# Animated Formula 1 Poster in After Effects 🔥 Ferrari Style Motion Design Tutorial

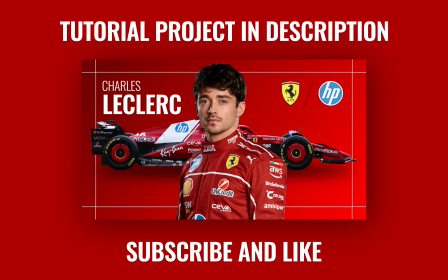That passion inspired me to create this animated Formula One poster.
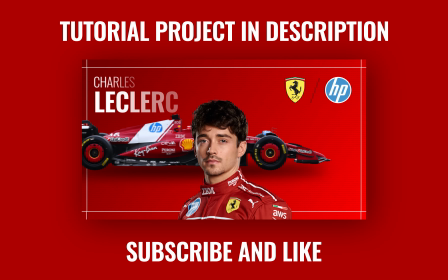Today, I'll walk you through the entire process step by step using Adobe After Effects.
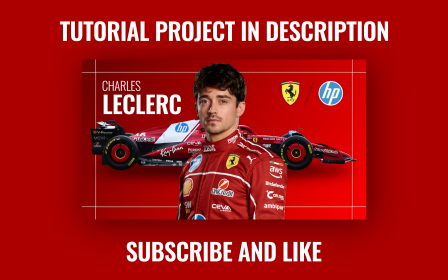You can also download the project file for this tutorial on my Gumroad. It's completely free, so you can follow along or customize it for your own designs. Let's get started. First, we create a new composition.
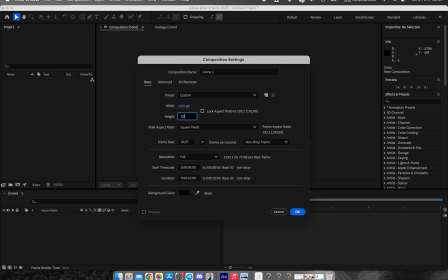I'm using a resolution of 1920 by 1080 with a duration of 10 seconds.
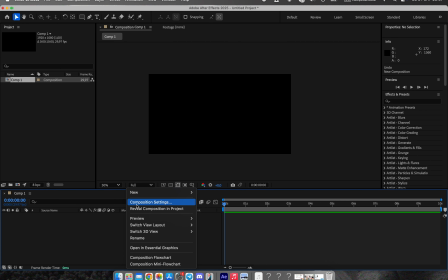This format works perfectly for posters, social media, and motion graphics presentations. 10 seconds is more than enough time to build a strong entrance, a clear focus, and a clean finish.
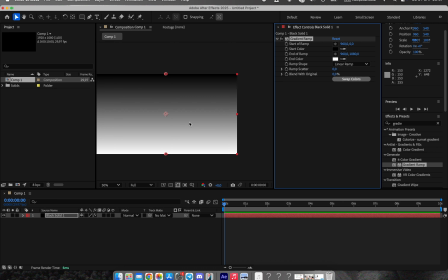Next, we create a new solid layer and apply the gradient ramp effect.
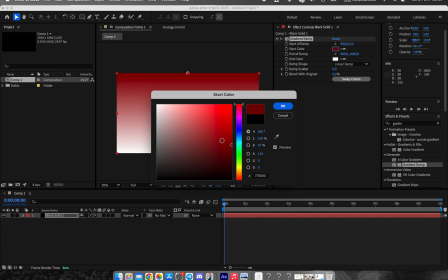This allows us to build a smooth color transition instead of a flat background.
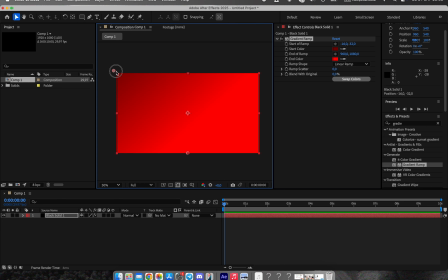I choose a dark red and a brighter red, both inspired by Ferrari's iconic color palette. Then I move the gradient points so the colors flow from left to right.
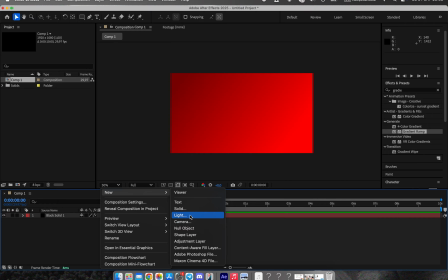This direction helps guide the viewer's eye across the composition and adds subtle motion, even to a static background.
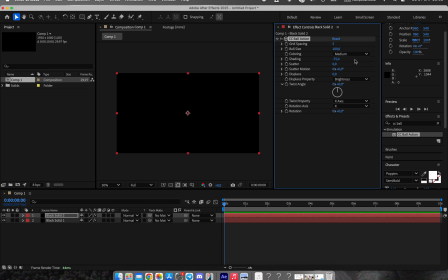To add more visual interest, I create another solid layer, this time in black.
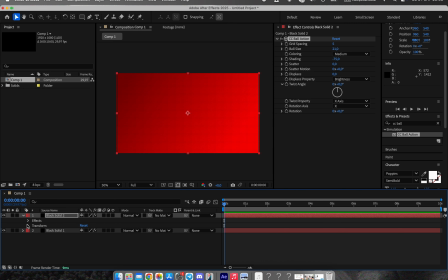On this solid, I apply the CC ball action effect. This effect turns the layer into a grid of small dots.
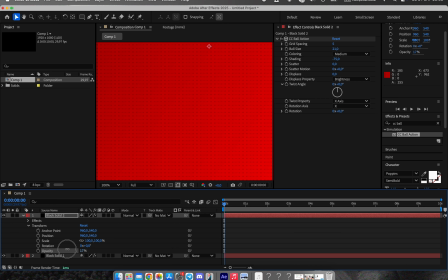I adjust the sliders until I get many small particles with a clean, readable size.
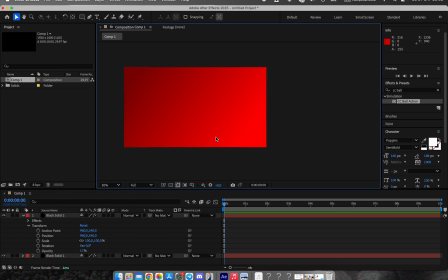The goal here is texture, not distraction. It helps the poster feel more dynamic and less flat. Now, I create a rectangular frame using a shape layer. I remove the fill completely and keep only the stroke, setting it to about 3 pixels.
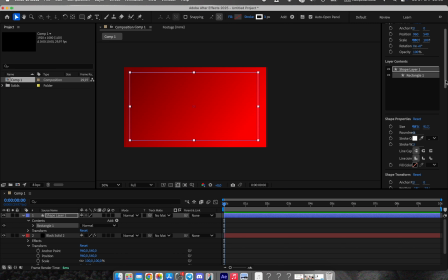Then I duplicate this shape 4 times and position each one in a corner. Together, they form an interesting inner frame that visually contains the animation. This adds structure and gives the poster a strong graphic identity.
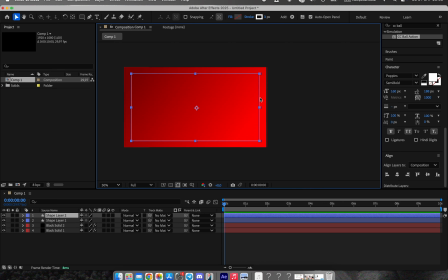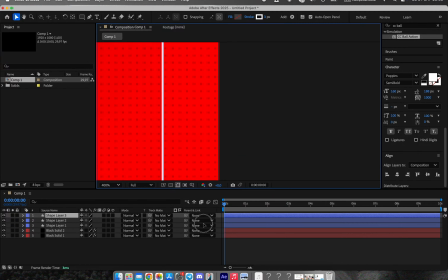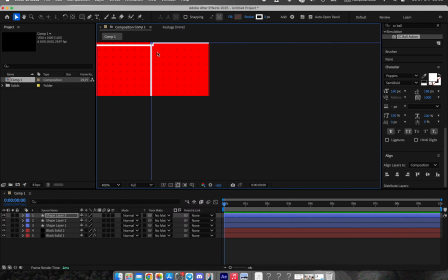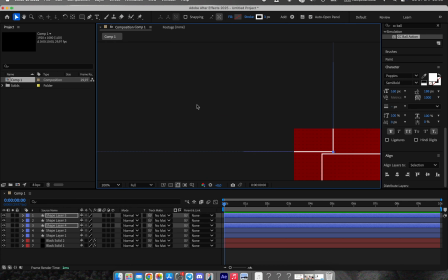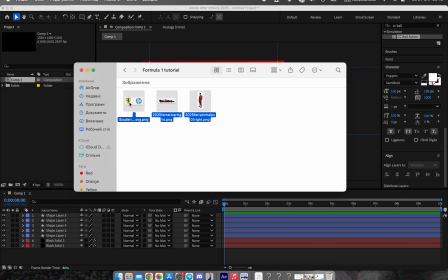Next, I import my media files into the project.
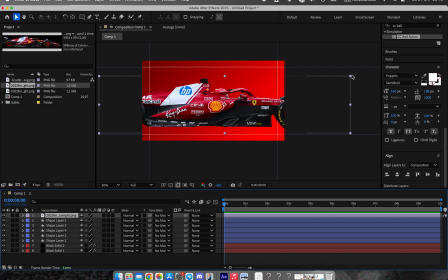I'm using a photo of the Formula One car, a photo of the driver, and a sponsor logo. I downloaded these assets from the official website in AI format and converted them to PNG files with transparent backgrounds.
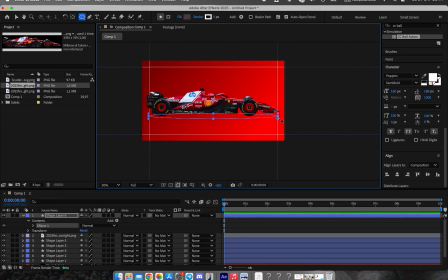This makes them easy to place and animate inside After Effects. I place the car in the center of the composition and scale it to fit the frame.
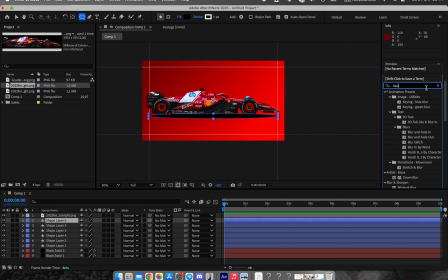To ground the car visually, I create a simple shadow using a shape layer and apply a blur effect.
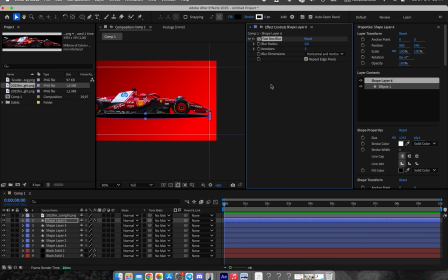This keeps everything looking realistic and cohesive. Then I place the driver slightly in front of the car to create depth.
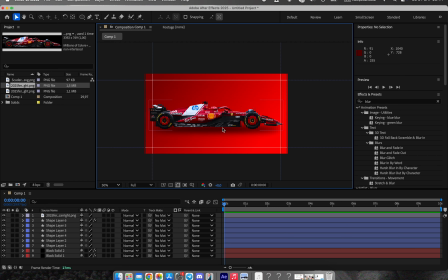The sponsor logo goes in the top right corner to keep the layout balanced and clean.
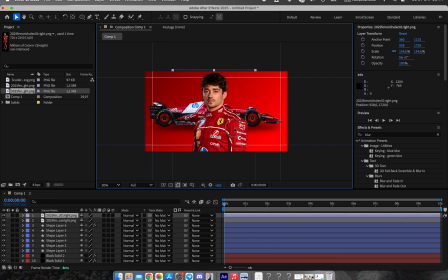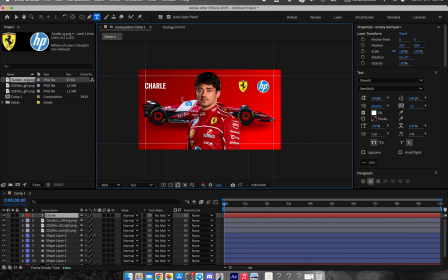For the text, I use the Oswald font. It's bold, modern, and works perfectly for motorsport design. I write the driver's first name smaller and the last name larger and bolder.
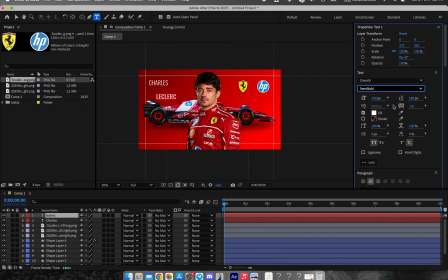This creates a strong hierarchy and immediately draws attention to the most important element, the driver's identity.
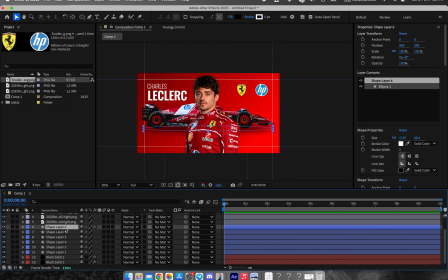Now we move on to animation.
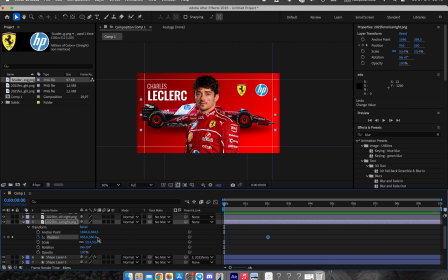I animate the car using the position property. The car enters the frame from the left and stops in the center. I use 2 keyframes, apply Easy Ease, and then fine-tune the graph editor to create smooth acceleration and deceleration. This makes the movement feel fast, controlled, and realistic.
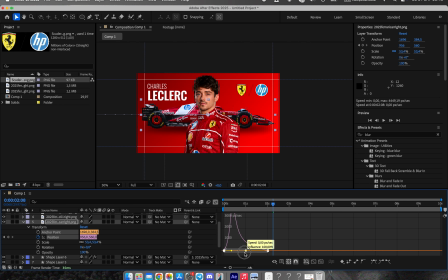To enhance the sense of speed, I enable motion blur on the animated layers. This adds realism and gives the animation a more cinematic Formula One feel.
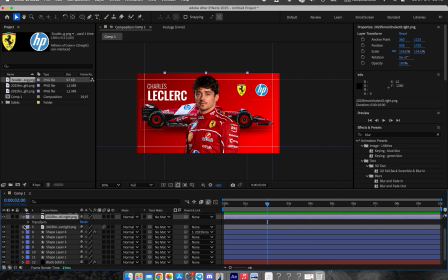Next, I animate the driver image. The motion goes from bottom to top, again using the position property.
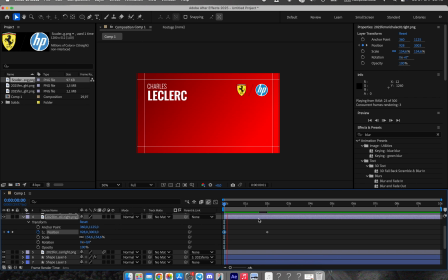I apply Easy Ease to keep the motion consistent with the car animation. Small details like matching easing styles help the entire animation feel unified.
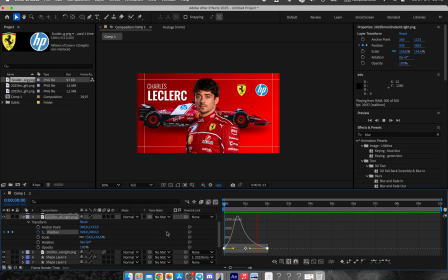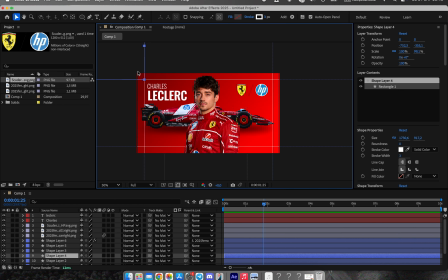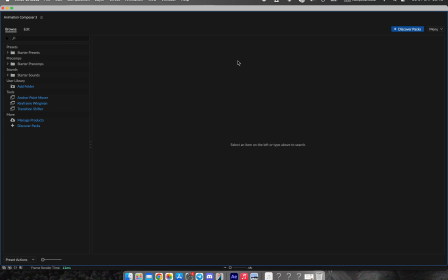For the text animation, I use the free version of the Mr. Horse plugin.
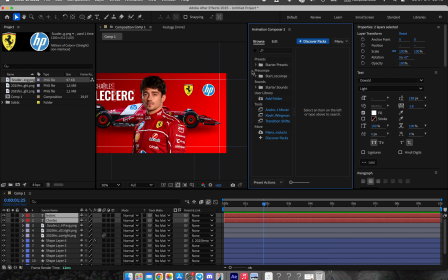It includes a wide range of clean and professional presets. I choose a simple animation and adjust the timing so it matches the motion of the car and the driver.
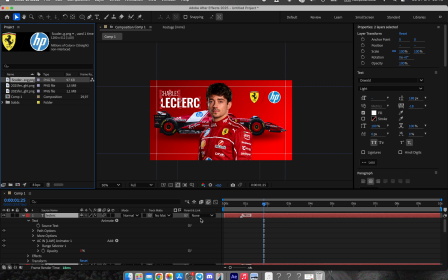This keeps everything synchronized and visually pleasing.
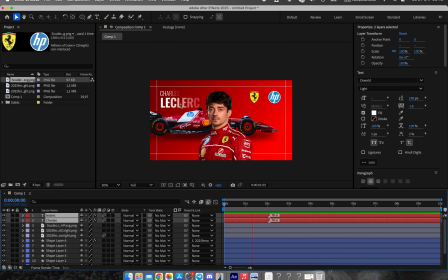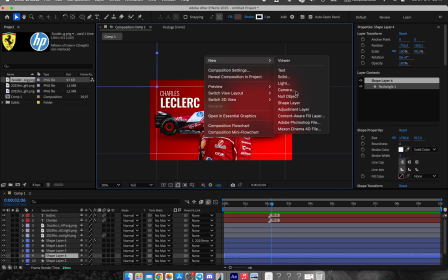Now we add depth using a camera. I enable 3D for all layers, then create a new camera and a null object.
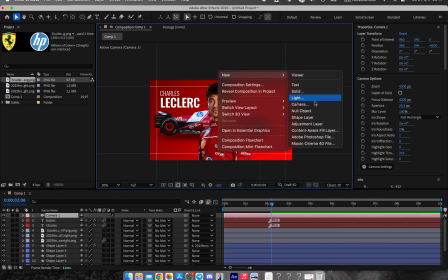I parent the camera to the null, which allows me to control the camera movement easily and precisely.
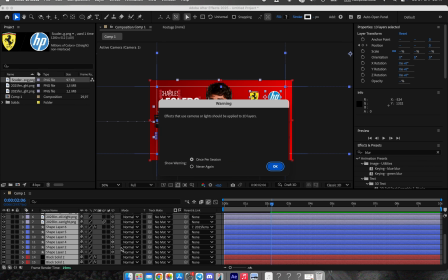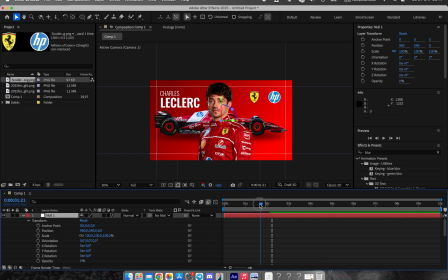I move to the 2-second mark and set a position keyframe on the null. Then I return to the beginning and slightly push the position value to the right. This creates a subtle zoom-out effect. I apply easy ease and refine the curve until the movement feels smooth and cinematic.
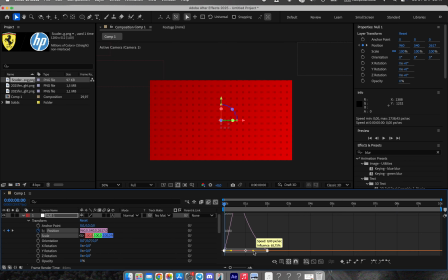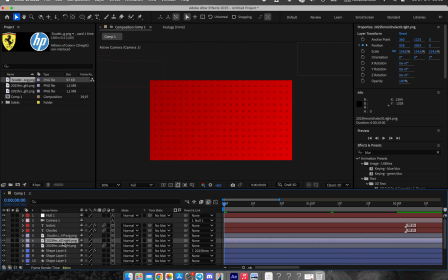While previewing the animation, I notice the car overlaps the driver. To fix this, I adjust the driver's Z position to -30 on both the first and last keyframes.
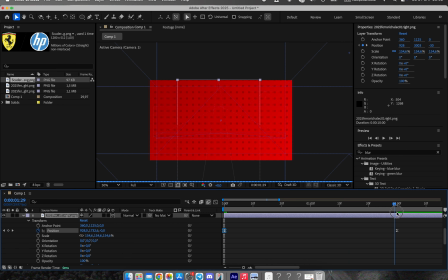This places the driver above the car in 3D space, ensuring that nothing overlaps incorrectly.
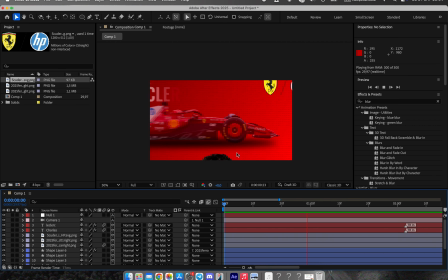I also notice that the car's shadow disappears briefly during the animation.
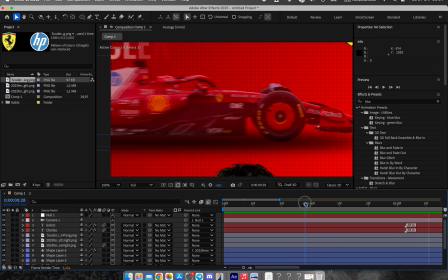To fix this, I pre-compose the car together with its shadow.
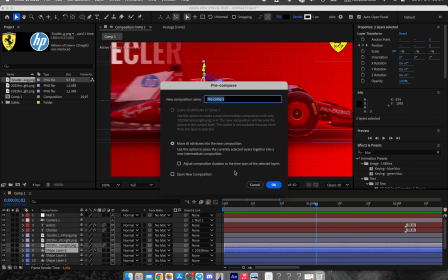Then I slightly shift the pre-composition on the timeline until everything lines up correctly.
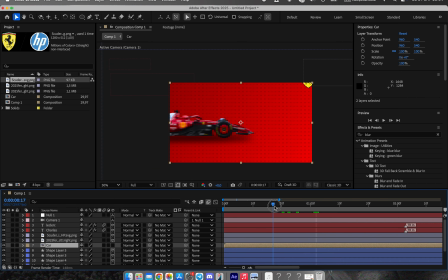Now the animation plays smoothly without visual glitches.
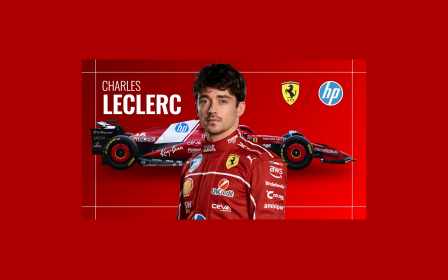And that's it. Our animated Formula One poster is complete. If you enjoyed this tutorial, support the channel with a like and a subscription. You can also find ready-to-use project files on my Gumroad. Your support helps me create more high-quality tutorials. Thanks for watching, and I'll see you in the next video.